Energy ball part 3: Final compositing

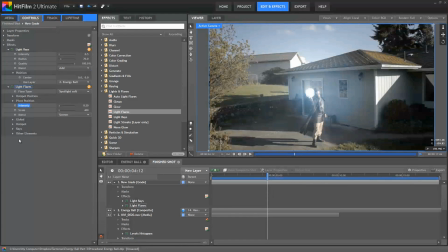(12:20)
So basically, you might have a clear idea in your head of what the effect should look like, and you adjust settings to see how you can get that result. Or you might start by messing with the settings to see what result you can come up with that looks cool. As the compositing artist,
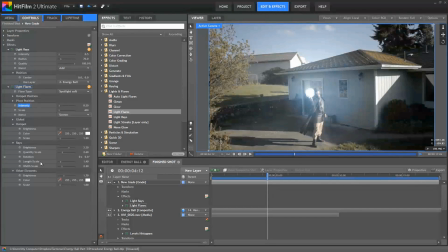(12:36)
it is up to you to find a combination of settings that works well for the scene and creates an appearance that you like. Each artist could come up with different settings, and that is not only acceptable, it is often desirable.
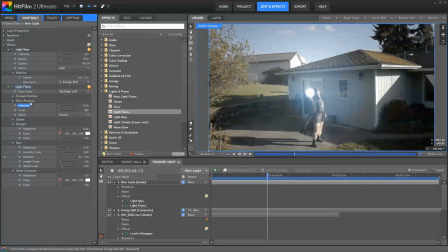(12:50)
So please, experiment with the settings for the light flares in this scene and find the settings that you like. The same would apply for any scene that you're working on. It's almost never the case that there is only one set of settings that is correct for the scene. It's largely a matter of artistic taste.
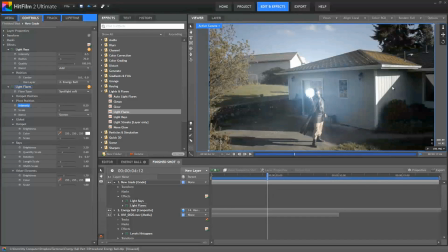(13:09)
The last step I want to do to this shot is a bit of final grading, which again is largely a matter of personal and artistic preference. I'm going to start by sharpening the footage a bit because this was filmed with a DSLR, and DSLRs create soft footage that pretty much can always benefit from some sharpening, as you likely know.
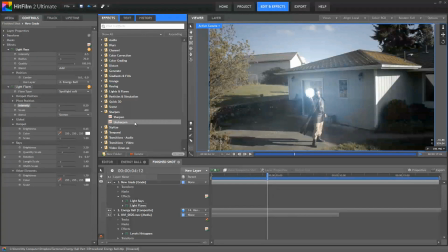(13:28)
So I'm going to apply an unsharpen effect to my footage to sharpen it. If that's confusing you, then look up unsharp mask on Wikipedia to understand why it's called unsharpen. Set the radius to 4 pixels, the threshold to
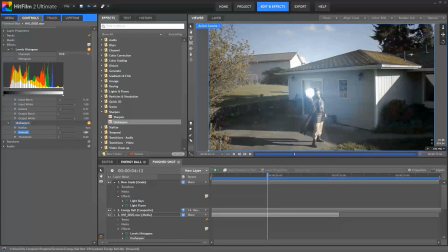(13:44)
0.02, and the amount, I'll bump that up a little bit, to 1.4. So now look at the detail in the actor's costume here as I toggle that sharpening on and off. And you can really see the dramatic difference that that little bit of sharpening can make to our scene.
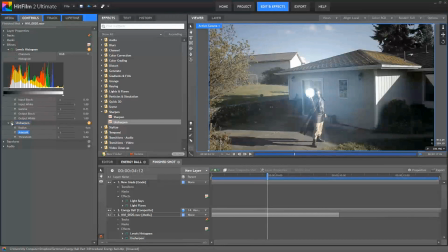(14:01)
For the rest of the grading, I'm going to create a new grade layer over the top of everything.
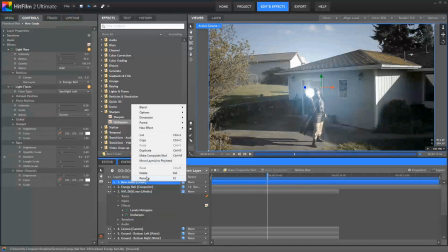(14:06)
So this grade layer, I'll rename this just to keep track. This is our lighting enhancements.
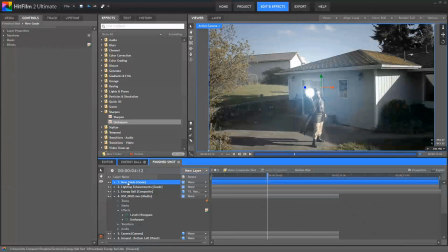(14:12)
Now I'm going to create a new grade layer. So by using a new grade layer over the top here, our lighting enhancements, the energy ball, and the footage are all being affected at the same time by what we put over the top. I'm not going to do anything too elaborate as far as grading, but I'll briefly discuss the idea behind my adjustments.
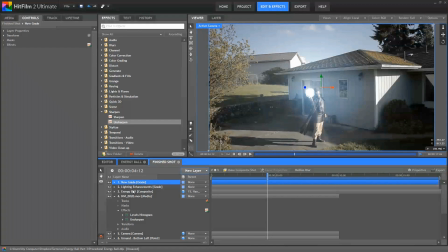(14:31)
I wanted to create more of a steampunk sciencey feel than a magical feel to this scene. I didn't want this guy to look like a magician so much as some sort of vintage scientist. So I opted to go for a sort of vintage appearance with the footage. I used a brightness and contrast effect, and I reduced the brightness.
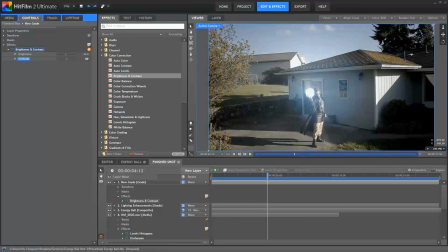(14:50)
I think I did like minus 10. And then increased the contrast a bit, around 7 looks pretty good.
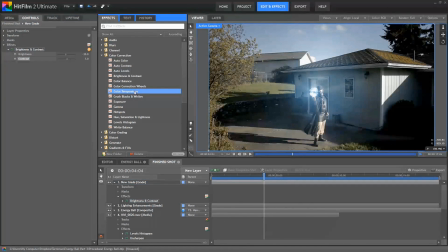(14:56)
I used color temperature to warm the whole thing up and give it more of kind of a golden brass-ish appearance. 4260 is what I used. And then I used a hue saturation and lightness effect to boost the saturation up.
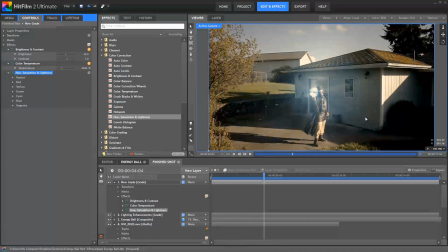(15:12)
When we darkened everything down earlier in the tutorial, it kind of pulled some of the color out of the footage. And so in the master controls for the hue saturation and lightness, I increased the saturation to 30 just to bring some of that original color back into the footage.
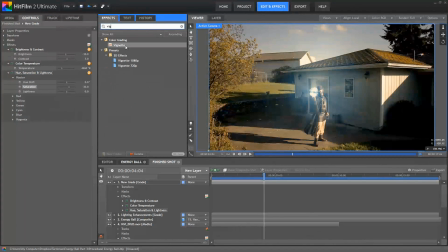(15:28)
And then I added a vignette over the top of everything.
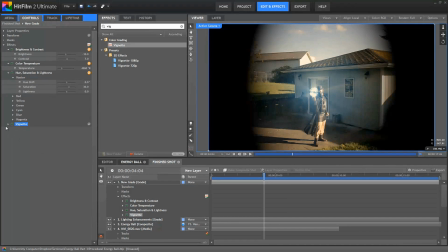(15:33)
Now, obviously, these default settings are a bit rubbish for what we need, so we can adjust those a bit as well. So I'll set the width and height to match the size of our footage,
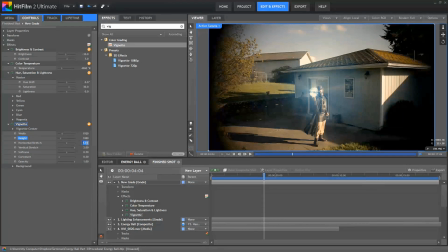(15:43)
and then adjust the horizontal stretch to 1.5 to make that a bit wider. The vertical stretch to 1.5, and then I'll increase the softness to bring that corner darkening in somewhere right in there, I think works well.
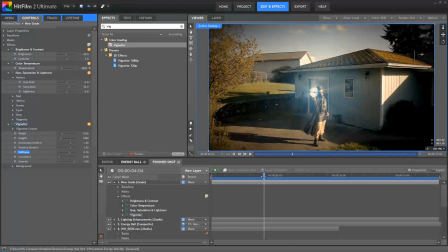(15:58)
So there's the vignette. Nothing too dramatic, but definitely helps to bring the attention into the center of the scene.
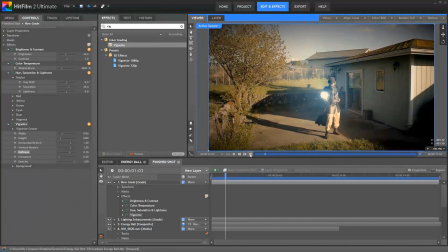(16:07)
And now, if we play through that, there's the final effect, but I'm realizing there's one more thing that we still need to do.
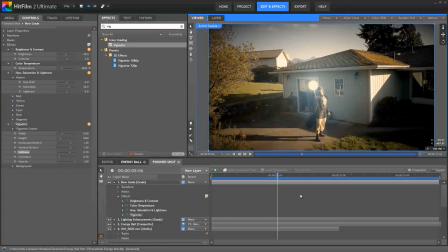(16:14)
I need to tweak the position of that sphere a little bit again so that it's up above his hand, because we never really offset it from the tracking data.
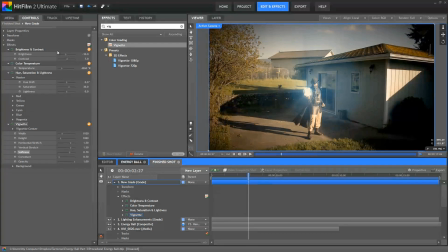(16:22)
We want it to be up floating above his hand a little bit.